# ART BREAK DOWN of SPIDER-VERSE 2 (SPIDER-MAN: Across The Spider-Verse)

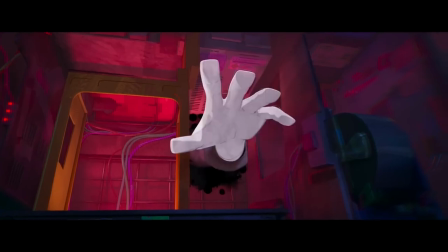4:06 It is fully embracing and exposing the toil of the artistic process to the audience, like breaking the fourth wall and being completely cool with it.
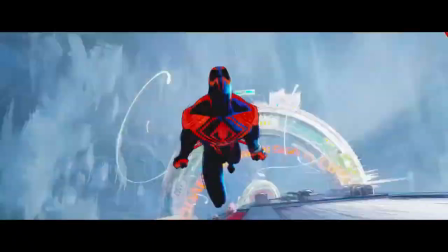4:13 So far, there is no shot that I think better depicts this art direction philosophy than this shot of Miguel O'Hara charging towards us.
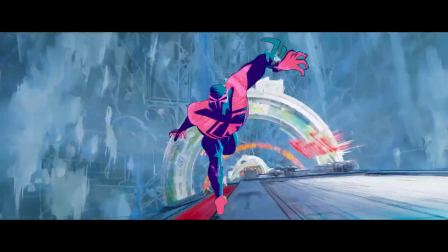4:20 To me, this shot screams vertical slice, which in production is like proof of concept for all the different departments,
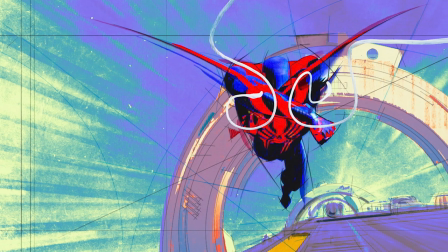4:26 modeling, look dev, rigging, animation, lighting, effects, and compositing.
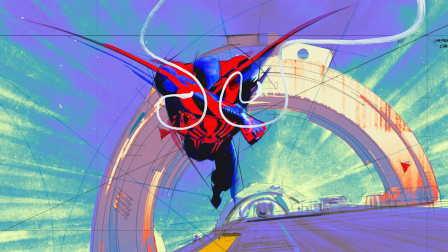4:30 This is the money shot right here, and I wouldn't be surprised if this was one of the shots that they used to set the bar for what the team should shoot for in Spider-Verse 2,
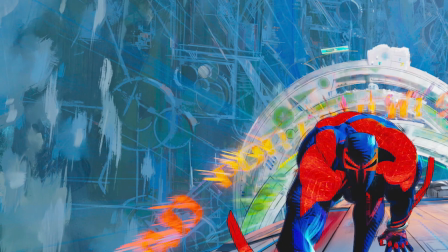4:37 because it has everything. It has pencils, acrylics, gouache in the background, drawing through, gesture.
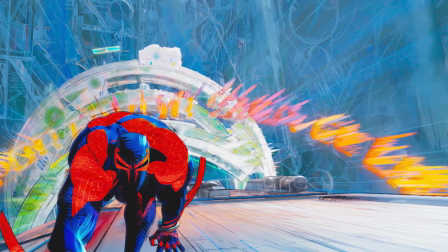4:42 It feels so explosive and alive. It's exactly like an 11x17 illustration board that came to life.
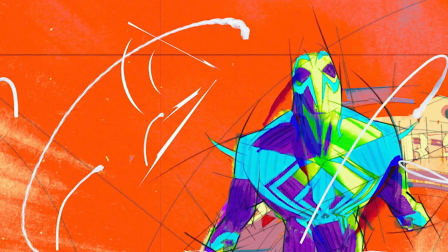4:49 One of the wildest things going on here is just how 2D this 3D looks. Like, you forget that this is 3D.
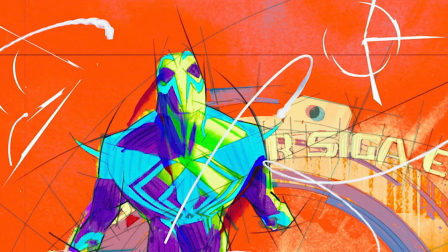4:54 And one of the coolest details that they've added is the blue color race underdrawing. So
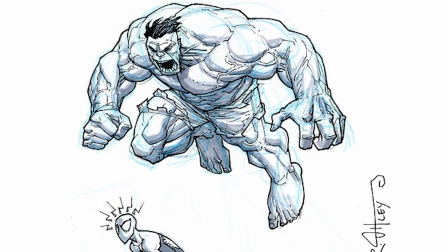4:59 blue cola race underdrawings are classic for all artists, especially comic book artists, for doing your rough work.
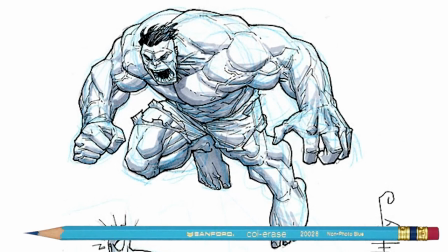5:05 You do your pencil sketch like that, figure out your proportions, all that, and then you go over it with a finer pencil or ink.
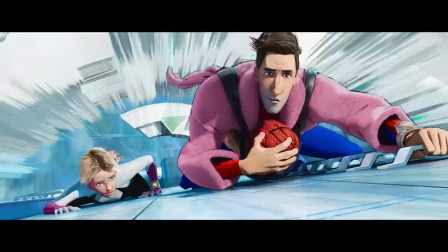5:10 And they've added that to CG animation. It's completely new. Here is another incredible detail that you really can't appreciate unless you go through this frame by frame.
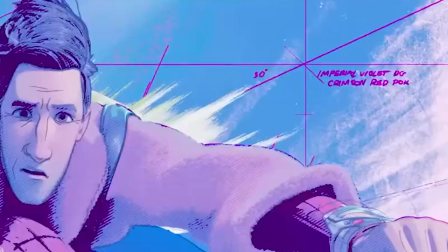5:19 On some of the frames, you'll see this exposed drafting rough work and notes. This particular note shows up on several shots. Imperial Violet DG or DO, Crimson Red POK. I've tried to look up what those terms mean, but I haven't been able to figure it out.
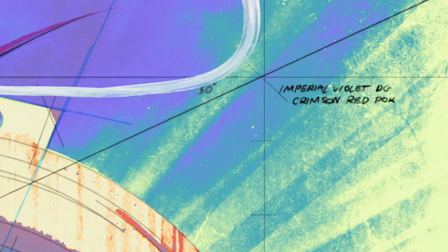5:33 I even asked my mentor, who has experience with comic book art, and he can't figure it out either.
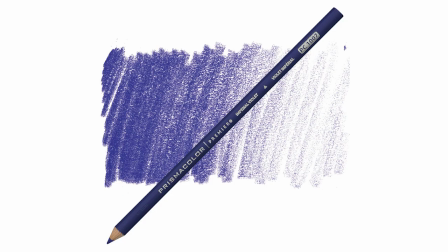5:37 But basic searches indicate that these are Prismacolors, so Imperial Violet and Crimson Red.
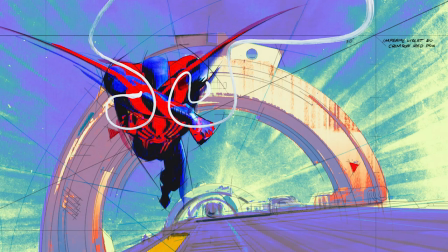5:42 Crimson Red is a very popular drawing drafting tool. I'm guessing that this note is just indicating two separate elements, whether it's the background and a character. So maybe it's saying do the backgrounds in Imperial Violet and the character in Crimson Red. Something to that effect, but either way, it's just a really cool touch.
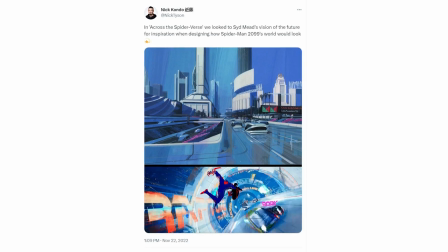5:56 In November 2022, lead Spider-Verse animator Nick Kondo wrote, "In Across the Spider-Verse, we looked to Sid Mead's vision of the future for inspiration when designing how Spider-Man 2099's world would look."
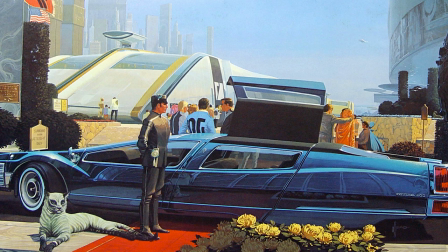6:07 And that makes so much sense. I've talked about him before on my channel, but Sid Mead is considered like one of the grandfathers of concept art.
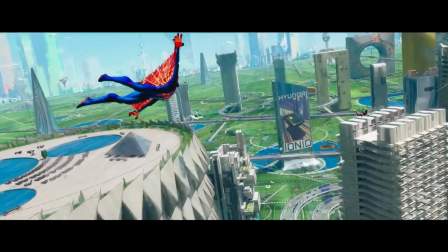6:14 And the entire look of Miguel O'Hara's world feels like a living, breathing concept art.
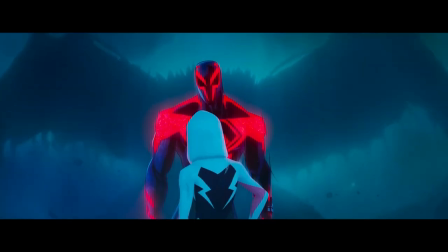6:19 Not only the objects in his world, but even the character himself, he's got these lines that overshoot the shape of his shoulder around the deltoid.
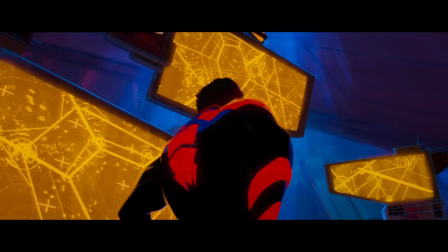6:25 And that's a very concept art kind of look. It's when you kind of follow through with a line and not terminate it just at the edge.
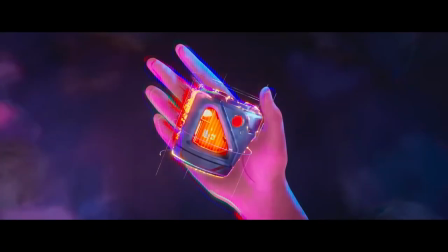6:32 You actually continue through, and it really helps define the shape. And this effect even extends to the watch, the item that they call the watch that allows them to travel between the multiverses.
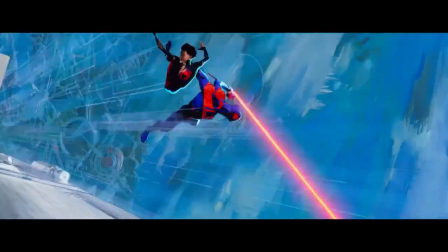6:41 And this leads to one of the key ingredients of Spider-Verse 2 is that they've really incorporated construction lines.
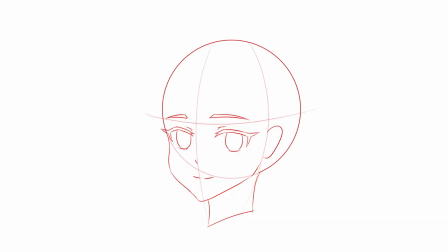6:46 Construction lines are typically used by artists to help guide and place features on a face or body.
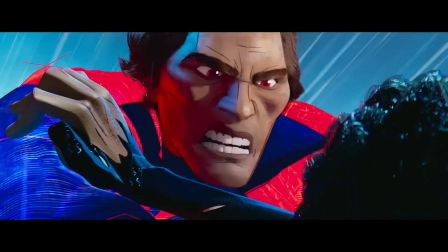6:51 So you'll occasionally see these axis lines running vertically or horizontally, usually in the middle, so they're midlines, to help place features like eyes or the nose.
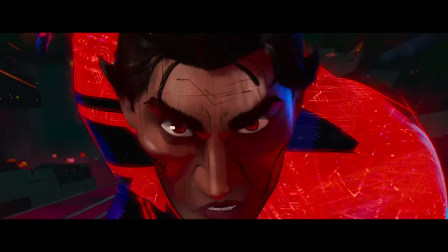6:59 And generally speaking, these are lines that are eventually erased away, right? You don't even want to show that rough work.
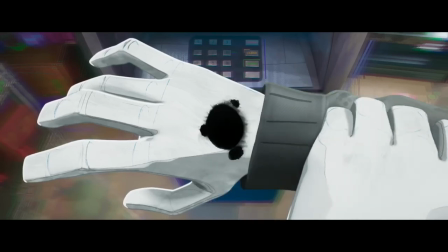7:04 But Spider-Verse deliberately reincorporates that rough work into the CG to kind of give it a little bit more of a traditional feel and life,
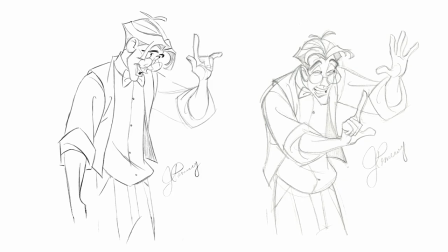7:11 to make it feel like these are characters that are popping into life out of a sketch. Much like they did in Spider-Verse 1, where characters had very unique treatments.
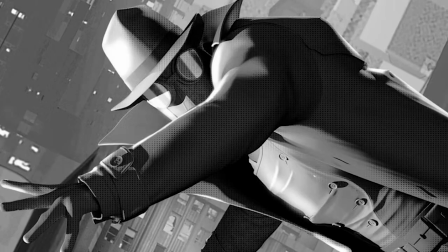7:18 So Spider-Man Noir had a very black and white, half-tone pattern treatment. Penny Parker was a little bit more anime, and Peter Porker was very cartoony.
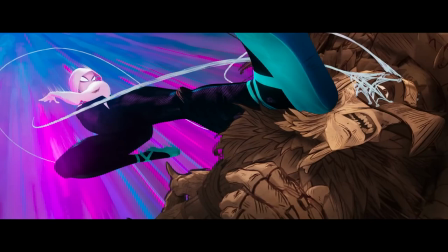7:25 The characters in Spider-Verse 2 also have their own looks. Probably the most extreme in terms of 2D, old-school, Leonardo da Vinci type drawings is the character of Vulture.
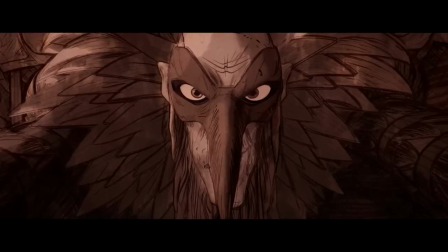7:34 This character honestly doesn't look 3D at all. It looks completely hand-drawn.
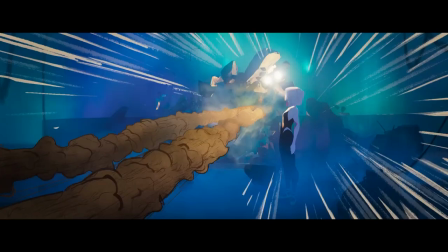7:38 And the coolest part about his look is that even his smoke effects are drawn in the same 2D, flat, sketchy style that he is.
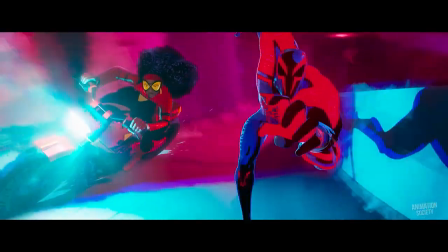7:44 The character of Jessica Drew, or Spider-Woman, is almost more of a 2D cel shade.
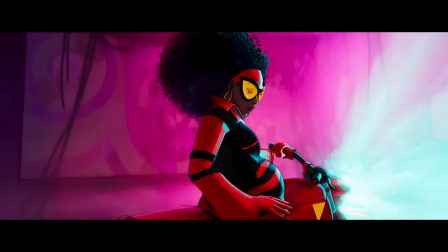7:48 And unlike Spider-Verse 1, which didn't feature any outlines, this character does have outlines.
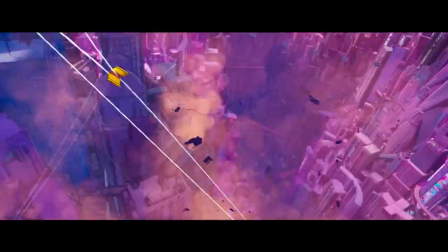7:53 In fact, we have another character that features outlines in the character of Pav.
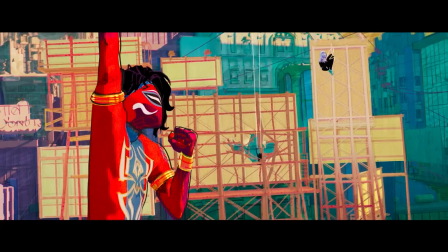7:57 The interesting thing about this character's outlines, though, is they're not like tight around the outline of the body.
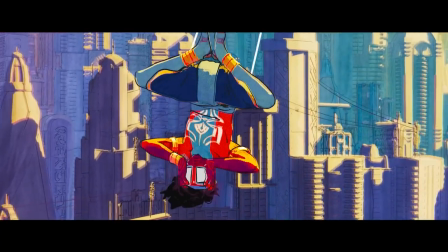8:02 They almost look off in the same way that there's the inverted hull method.
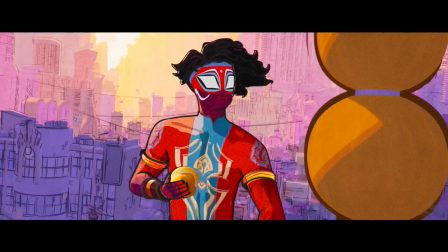8:06 So for video games to make outlines for, say, like an anime type look, you invert the model so that it's inside out and you give it a completely black shader.